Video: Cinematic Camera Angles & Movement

One of my big goals with our last short film was to use the camera movement and the camera placement in a way that supported the story.
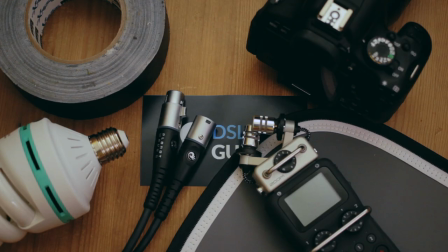(0:08)
But what does that actually mean? How can we use cinematography in a creative way? For this project I thought it would be cool to try and show the relationship between the characters through the camera placement.
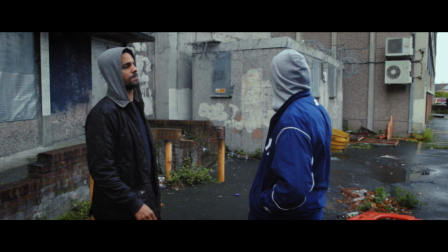(0:27)
For example in this scene the dealer is kind of looking out for Mark, there isn't any conflict between them,
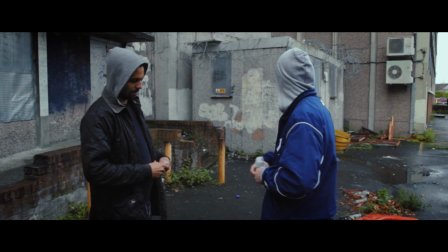(0:33)
so I thought I could show that by having them both stand at an equal distance from the camera.
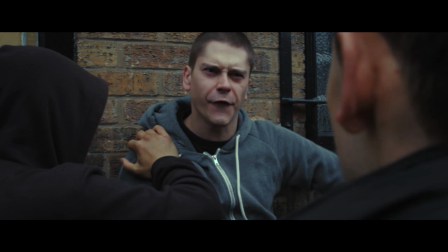(0:38)
A two-shot, so they are sharing the frame.
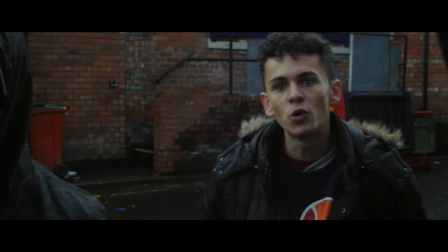(0:42)
Whereas in this scene, it's a relationship of aggressive confrontation, so I decided to cover the whole scene in singles. So the characters are separated, opposite each other, rather than equal and sharing the same frame.
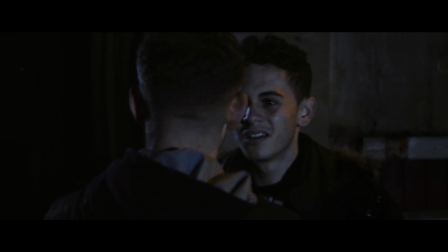(0:56)
When we see two brothers talking, they share the frame. Whereas when this conflict between two characters, we cover it with singles, so they're separated. In theory, the audience might subconsciously recognise this visual pattern,
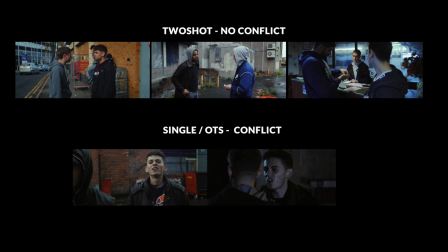(1:11)
and therefore have a better understanding of the relationship between the characters.
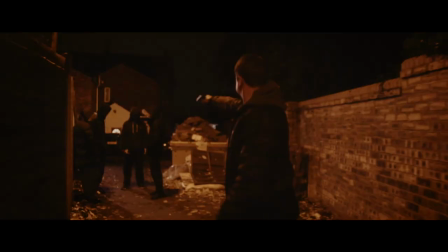(1:16)
So it's only natural that for the beginning of the final scene, we had them in opposition, since Mark is going to take revenge.
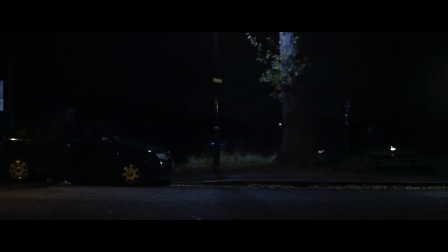(1:25)
But when he kills the wrong person, that changes something. By the end of the scene, Mark and Connor are for the very first time standing on the same plane. Now both of them have killed, they share the same frame, they have something in common.
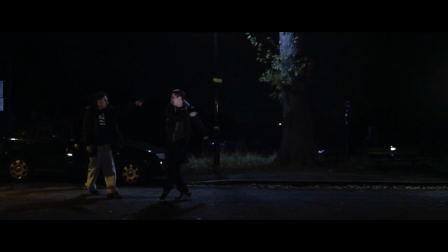(1:42)
And for me, that links in with the message of the film, about what revenge really achieves.
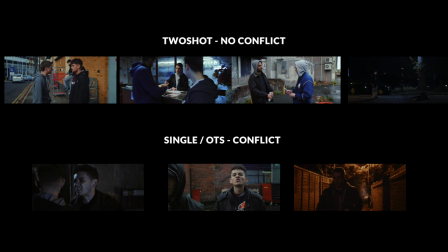(1:48)
Now I should say that this idea of using two shots for equality and singles when there's conflict is not really an established rule, it's not a cinematic convention. It was literally just an idea that I thought could work well for this particular film and really that's all you can do. If you feel like the best way to cover your film is with just tons of extreme close-ups then you absolutely go for that. But what about camera movement? Some people see it just as a way to add visual interest or to help keep the audience's attention but I personally feel like that's buying a pair of running shoes and expecting them to run a marathon for you.
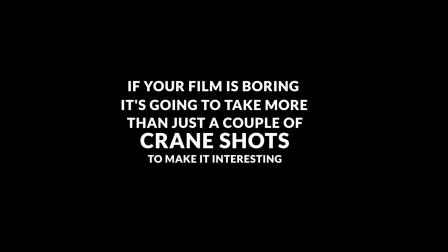(2:29)
If your film is boring then it's going to take more than just a couple of crane shots to make it interesting for the audience.
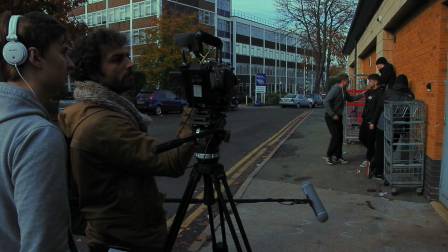(2:36)
So for this short film I decided to only use camera movement when the main character is moving towards his goal.
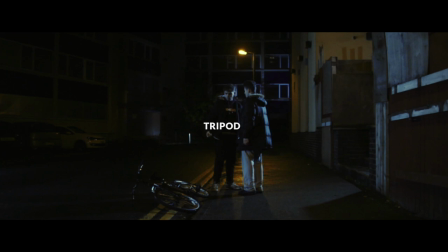(2:43)
In scene one we're on sticks because Mark is yet to find his goal.
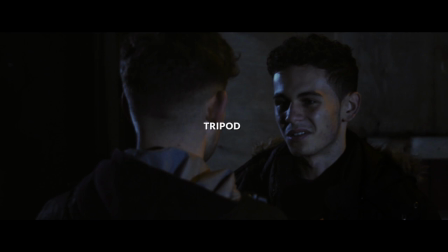(2:49)
Scene two doesn't have our main character in it so it's still.
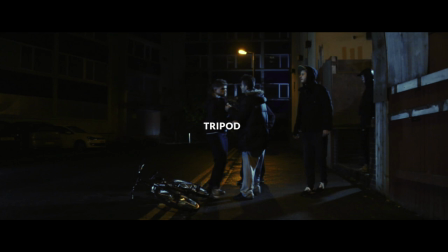(2:53)
Plus I felt like at this point Connor has complete control of the situation and a rock solid camera helps to show that.
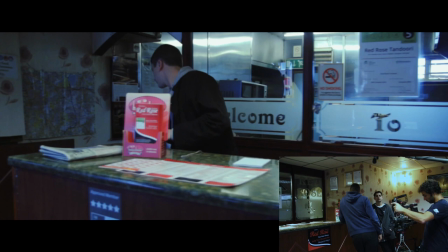(3:01)
In scene three the camera does move with Mark but only after he's heard a vital piece of information that points him towards his goal of getting revenge.
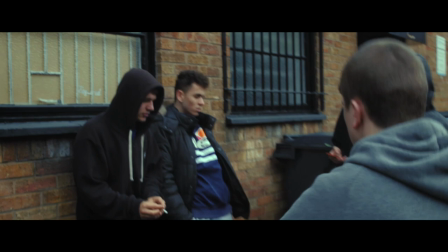(3:10)
In scene four he is confronting Connor directly which is moving towards his goal, so the camera moves too, following with him as he pushes Connor against the wall.
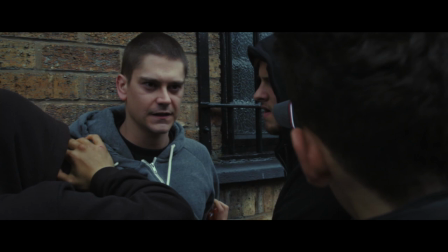(3:19)
But it doesn't take long for Connor to take control and to start threatening him. So from that point onwards, the camera stays relatively still.
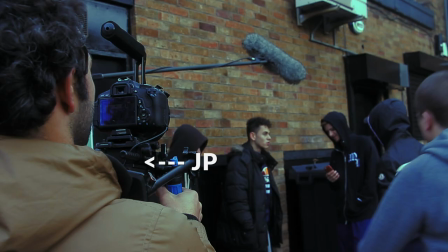(3:28)
Mark is no longer making progress.
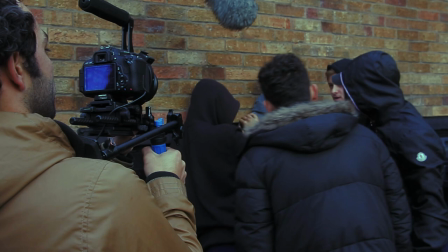(3:30)
Then on set, JP, our cinematographer, suggested that we shoot this scene handheld, which I thought was a great idea,
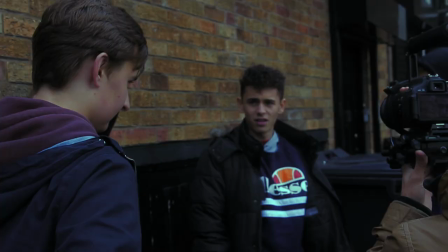(3:37)
since it's the one time that Mark visibly expresses his anger,
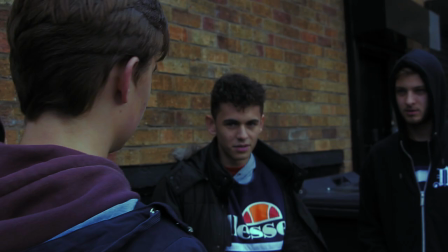(3:42)
and we felt like a less stable camera helps to show that wild energy that's there in the early stages of revenge.
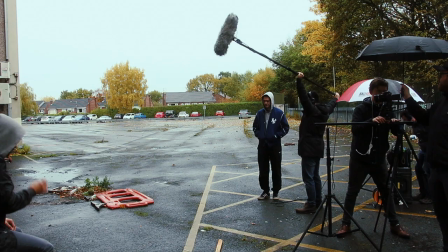(3:49)
For the second last scene we go back to a static camera until we find out that he's buying a gun,
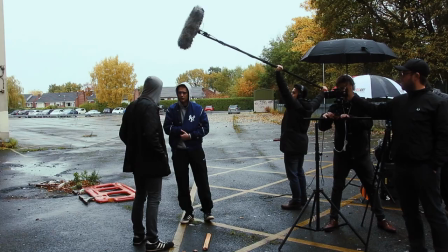(3:55)
at which point the camera very slowly starts to dolly in, but it's basically unnoticeable.
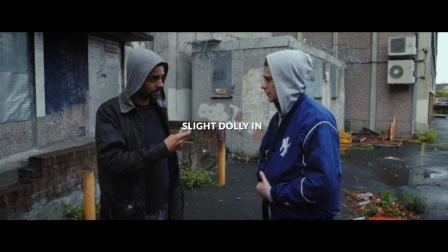(4:01)
But this time the camera is steady since Mark appears to have cooled off from the previous scene.